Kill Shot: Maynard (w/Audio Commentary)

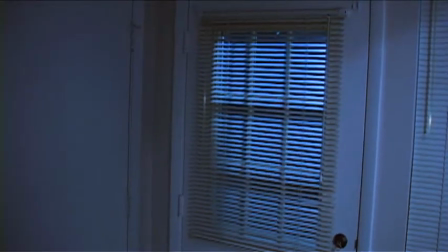And so now we're on day one of production,
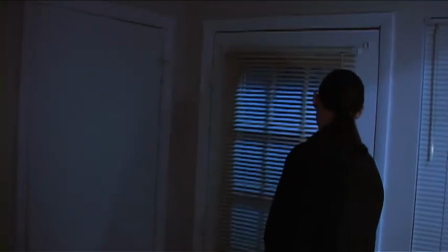where everything, I was a mad dash type of night, because I had to drive up to my sister's place.
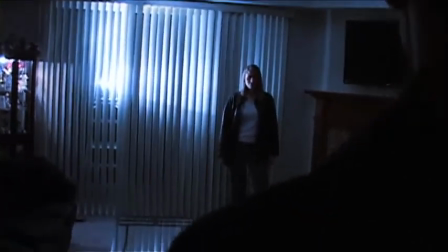It was about an hour away. I had to try and make a couple stops along the way to try and find a couple little pieces of equipment to make the audio setup work,
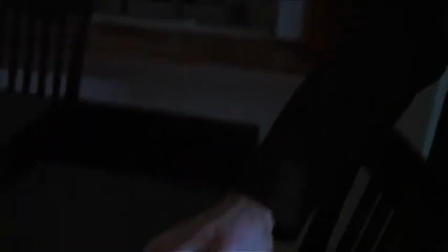which the microphone, which I'm using right now for this commentary,
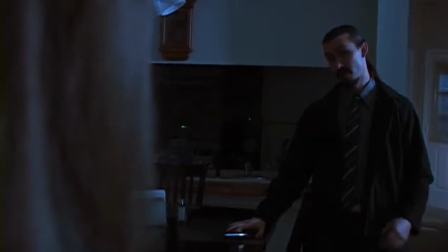was picking up way too much echo throughout the whole thing, throughout the whole room, and it was not working out.
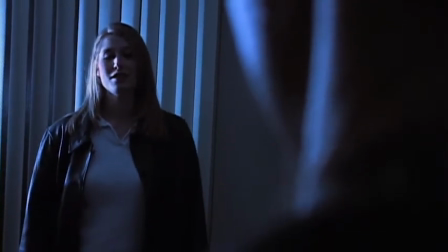So partway through the shoot, I had to switch to another microphone, and there was all kinds of weird nonsense going on that I couldn't.
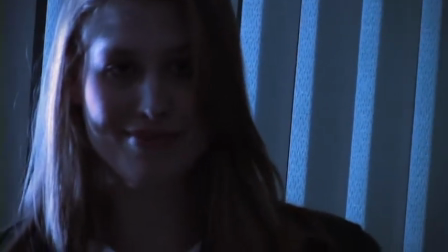That put me 45 minutes behind schedule before the actors even showed up.
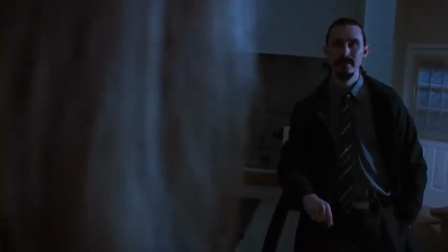So I was in this mad dash to get everything set up, light all this stuff with everything I had, and just
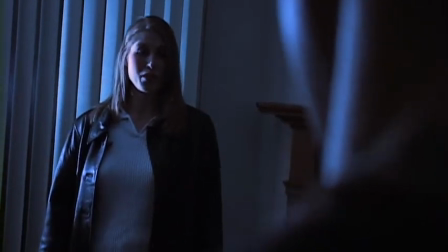I'm proud of the lighting job I did on this. I think it's very moody, atmospheric and everything, and doing the post-production, blue tinge,
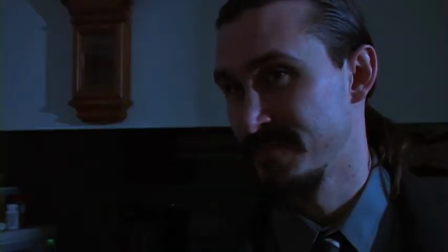blue cast and everything really kind of sets the tone right.
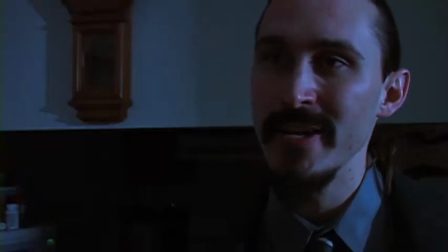And I had Nick and Laura do we got together maybe about a week prior to do just kind of
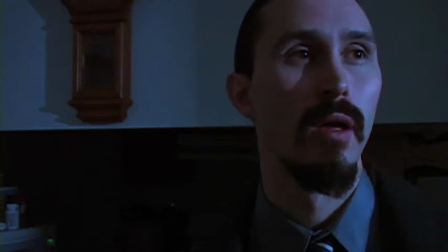rehearsal, just run through everything, just talk through everything. And I think it really shows through.
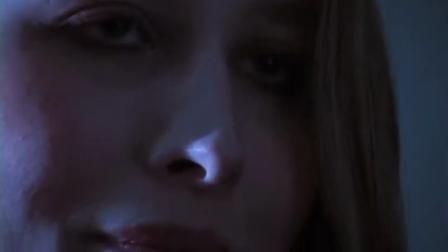Don't always have the luxury of doing rehearsals, but in this, it really worked out.
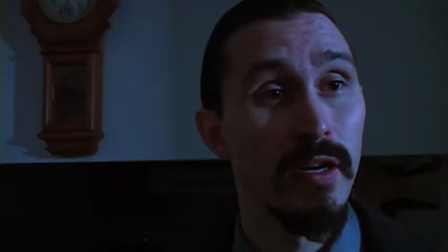I really wanted to get these two together because they hadn't worked together before, and I just wanted to make sure that they had sparked that chemistry, and I think they really did.
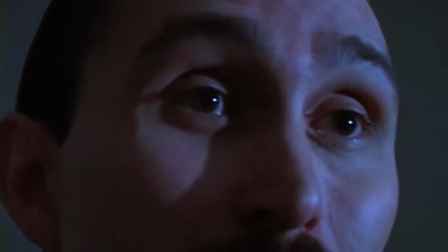Not only did I trump a rival hitter by taking out his own mark.
And when you're watching this part of the scene where he's talking about trumping a rival hitter and everything,
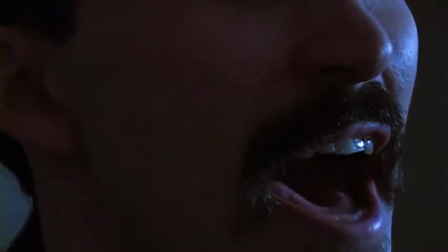that is laying the seeds for something on later on down the line in the series.
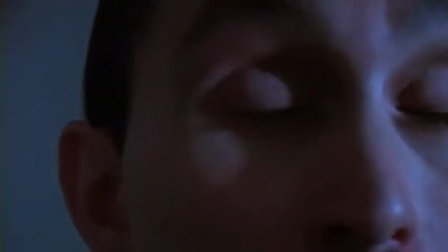The series is written in a way where little pieces of information are dropped in here
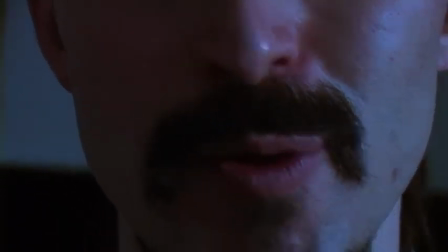and there and everywhere that get paid off in the latter end of the series and everything.
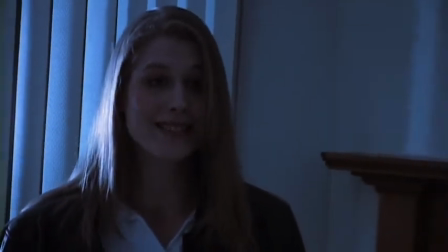So every little thing he's saying about where he's been, what he's done, it pays off.
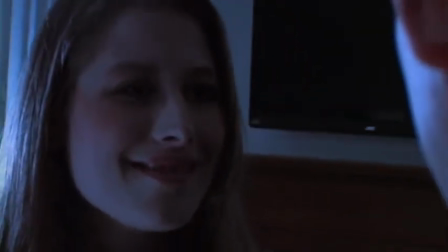It develops into something else. It develops into a motivation for someone else doing something, whatnot.
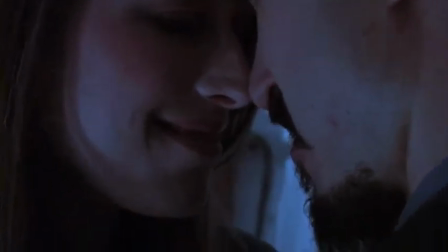So it's very interesting.
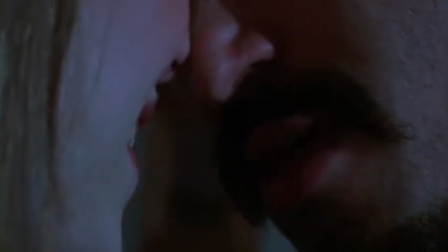I'm not going to spoil anything for you because I really want you to experience this series for when it actually gets fully finished and everything.
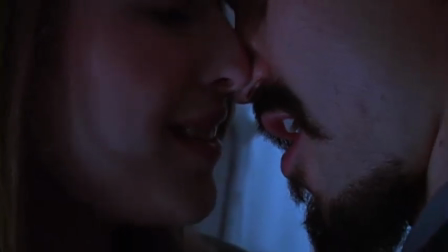But I just love the whole idea of this thing where there's just betrayal upon betrayal,
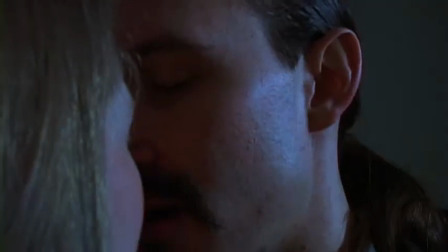and you can't trust anyone at all.
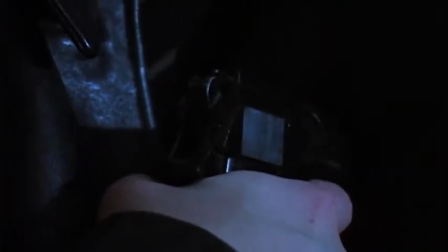That you're dealing with all these shady criminals and everything, these killers, and you can't trust anyone too far.
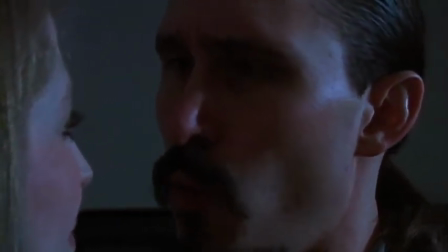But the big hitch of this episode here,
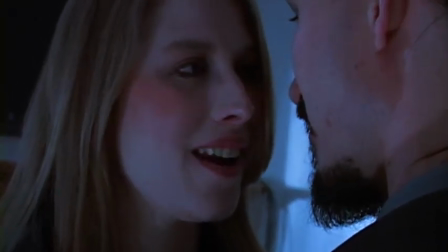this whole thing between Maynard and Vanessa, is that Maynard's known all along.
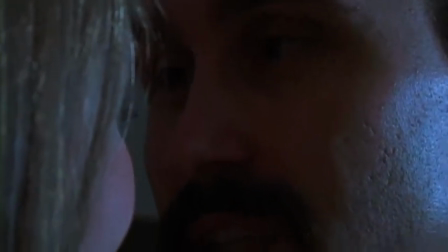He figured it out from the start that she was someone hired to kill him and get in close and all that kind of stuff.
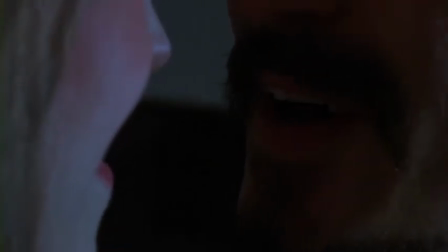But he played along with it all the way. He wanted to see where does it go. He did, like I said, he's guy that likes the chase more than the catch.
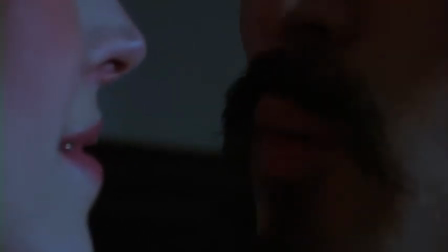He wants to play things out in a certain way just to see how things.
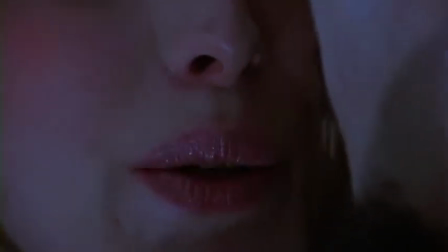See where they go. He's trying to figure things out. He likes to deduce things a little bit.
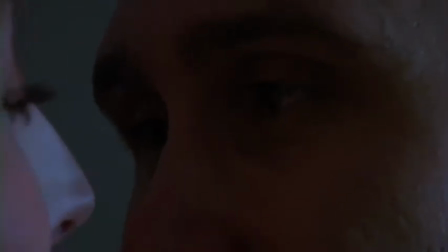He likes to work things out.
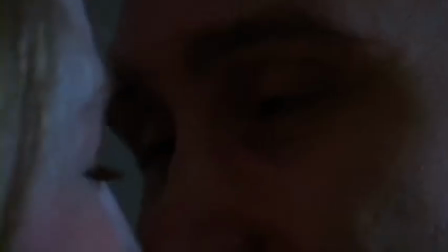He likes to see how far an enemy's going to go, how far they are looking to go to eliminate him or whatnot.
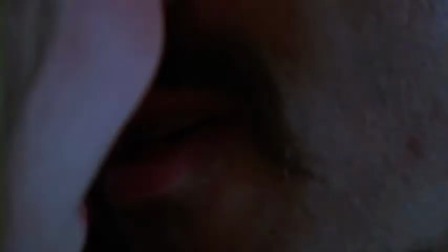He just wants to see
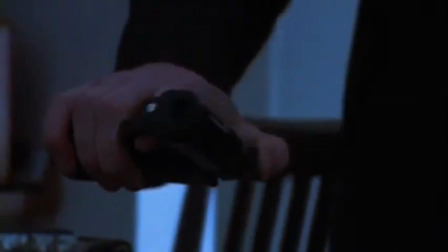how all these things get put together, who's scheming against them, how it works out, and just kind of like.
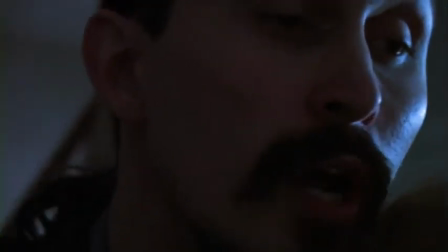Also prove his superiority. He has a superiority complex. He wants to be.
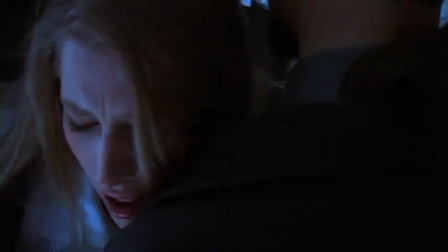He believes in being the best. That it's not worth doing it if he's not going to be the best at it, and he wants to prove it every single time.
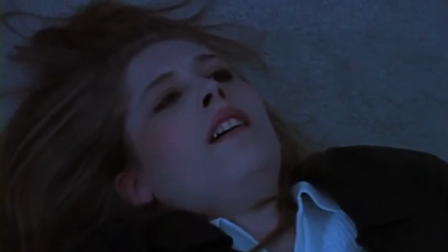Every single time he goes out and does a job or goes up against an adversary, he wants to prove himself as being the best.